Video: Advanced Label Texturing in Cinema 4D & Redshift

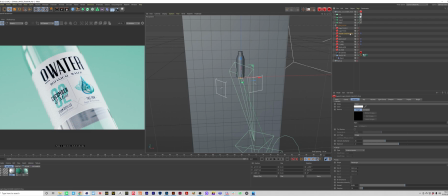1469s
So if I turn off all these lights and let's turn on this logo finish here,
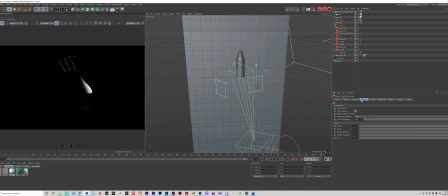1476s
you can see in the settings of this light, if I go to Ray, you can see I've unticked Effects Diffuse. So this is purely just affecting specular, which is basically just the reflections.
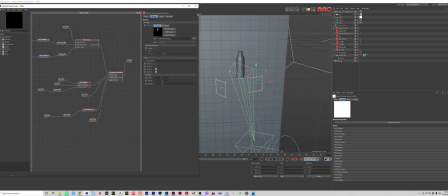1487s
And I do just want to dive back into the label really quickly because I have added something to add another level of detail to this water droplet.
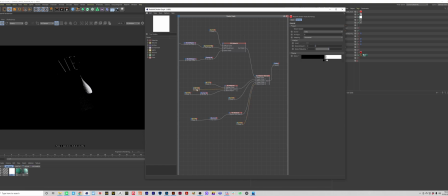1494s
You can see I have this ramp node here. If I connect this to the output, you can see it's fading from black to white here. So basically I'm using this to mask where the reflection is on this water droplet. So if I disable that node, you can see we've got a super harsh edge there.
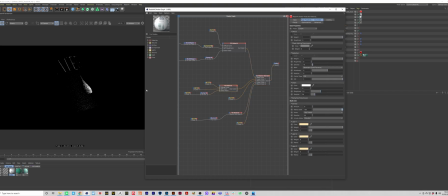1511s
Whereas if I plug that into the reflection color, we're getting a softer fall off on that water droplet. So it just gives it kind of like a nice smooth glossy finish to it,
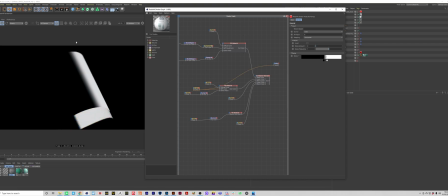1524s
just by using a horizontal ramp of black to white just to kind of fade out that glossiness and that reflection. So that's just a small little tip you can do there.
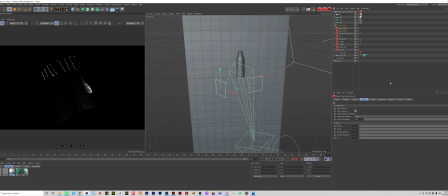1534s
And yeah, I then have an additional light set up the same way, just affecting specular to brighten up the left hand side of the logo here. So then when we turn on all the lights, this is the finished result.
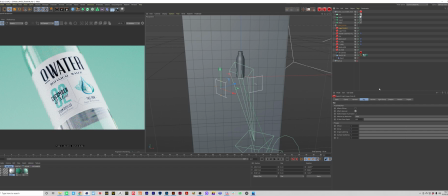1547s
So you can see those final two lights are really helping to emphasize and highlight those finishes that we've created and really showcase all the hard work we've put into that material.
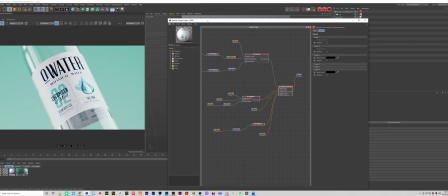1558s
So it is really important that you set up your lighting in a way that kind of showcases your label in the best way possible.
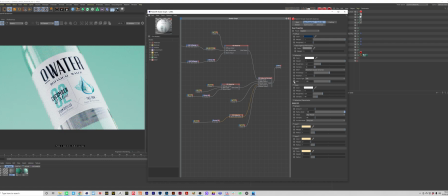1564s
So hopefully you guys found this tutorial helpful. Hopefully I kind of went over everything and explained it in a way that made sense. If you do have any questions, let me know in the comment section down below. I'm always happy to help out with any queries you may have.
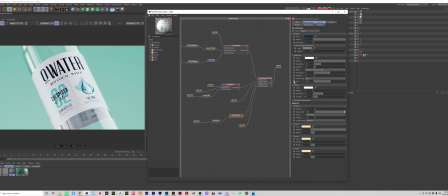1577s
If you did find this video helpful, hit that like button, hit that subscribe button, and hit that notification bell so you know when I next upload. I'm really trying to get back on this streak of uploading tutorials. I found it really motivating after posting the last video and it did so well, so I'm going to keep it up, do the best I can, pump out as much content as I can for you guys,
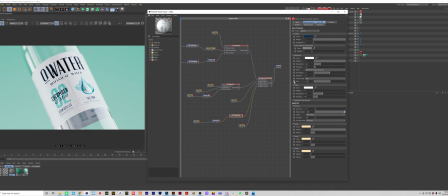1596s
and hopefully you guys find it helpful. And on that note, I'm going to stop waffling. Enjoy the rest of your day, guys, and I will catch you in the next video. All right, peace.